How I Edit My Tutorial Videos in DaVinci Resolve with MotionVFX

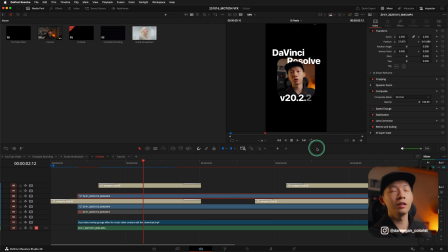233s
So I resorted to using this corner screen effect to sort of punch down my face and on top of that I also played with the magic mask to so you can see that there's a top layer here and then there's a bottom layer here so the top layer is using the alpha channel
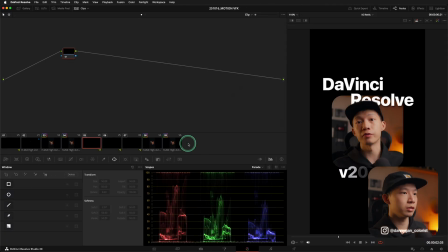250s
and only showing the mask so i can go into the color page and show you if i isolate it
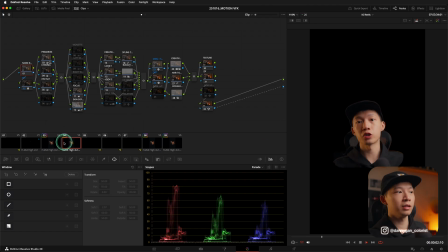258s
and only select the top channel so it's only my head and then the bottom channel is the background so i'm just using the magic mask and tracing out my head so you can see that there's the trace there
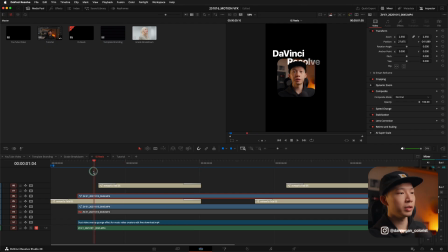272s
And it's a very rough trace, you don't have to be too accurate with it. So the way that I play with this is using the mHowToText05, right? This is also something by MotionVFX, and this text comes in very nicely, as you can see.
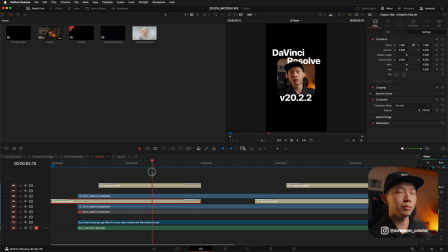288s
So it sort of fades in and then pops up, which is something that you can do manually as well, but it's so much faster and so much easier if you have this template. within the text template you
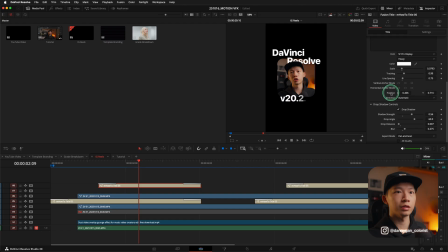302s
can also edit the title which is let's go to this one so you can edit the title and you can change the typeface the font the color the scale as well so you can zoom in and
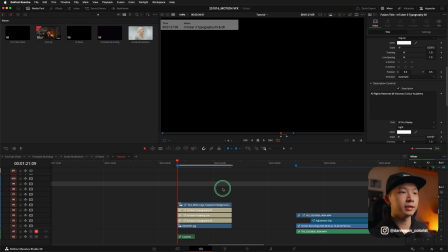315s
many of the other settings as well so the next effect that i'm going to show you is something that i use for my online course which is a loading line and also the mtuber 3 typography So these are texts, all the texts here that you see is from MotionVFX as well.
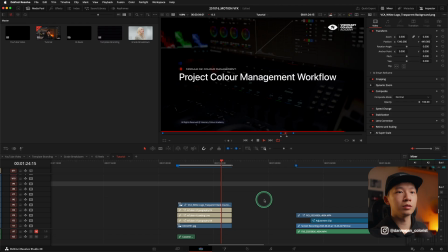332s
And this loading line is very useful to tell your audience that there's a duration for this particular intro so that you capture their attention. You will see a very drastic difference with the loading line and without.
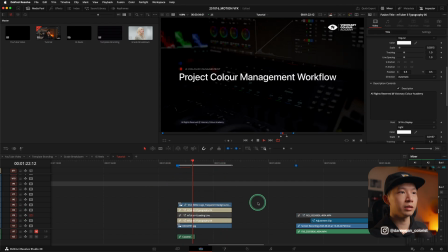346s
So if I move it right now and let it load a little bit, this seems like it's taking very long. But with the loading line, everything seems like, okay, I know things are running. Psychologically, it doesn't feel as long as without.
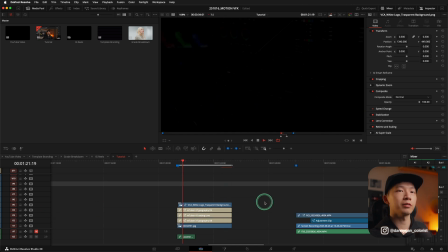361s
So this is something that you can use if you are running ads and you want to retain the viewer's attention.
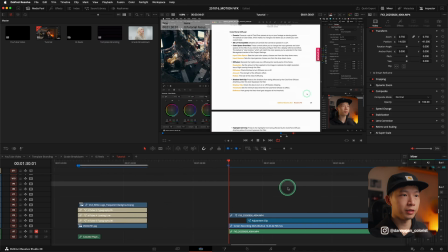367s
So moving on, this is also one of my favorite effects, which is the M tutorial focus. So the focus is basically zooming in to a particular area that you can pre-define.
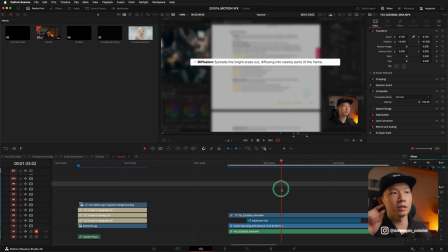379s
So right now it's zooming into this line of words, this line of text. It's such a simple effect, but if you were to do it manually in the Fusion page, it's going to take up a lot of your time. So this is the M-Tutorial Focus 12, and there are 11 more focus effects, I believe.
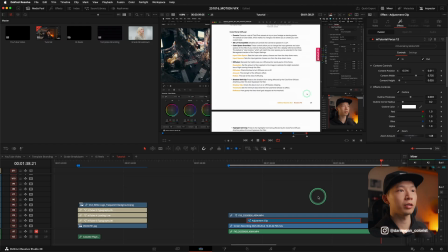398s
So you can go through some of them and then try to find the one that fits your tutorial best.
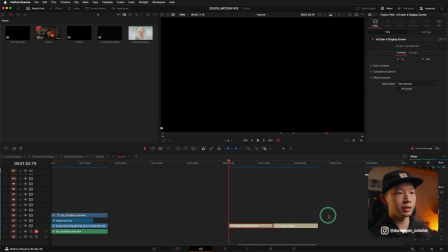403s
And the last effects or other background that I want to introduce is this MTuber 4 display screen and MTuber 4 pixels.
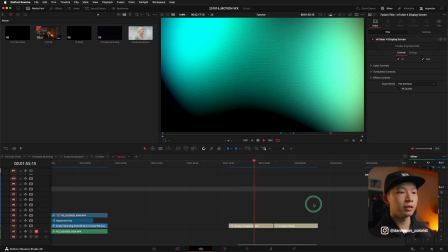410s
So these are background videos that you can play on and on.
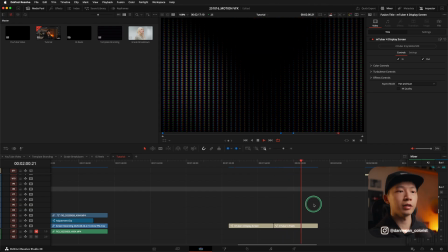414s
So let's say if you have something going on in your foreground, let's say an explanation like this,
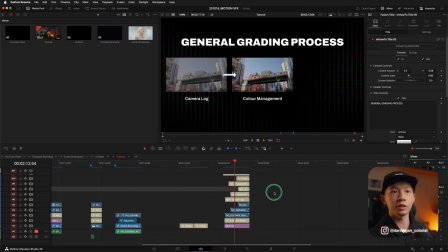421s
you can just drag these backgrounds on and on because it will keep going and going until you have finished your illustration,
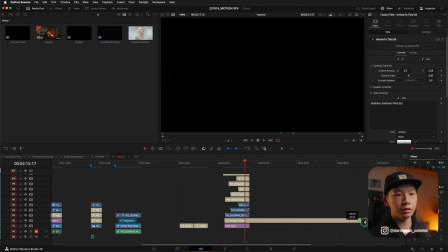428s
right? So right here I have the pixels, so you can just drag it on and on and on and it will just keep sort of rotating from pixels to pixels or the one that is more colorful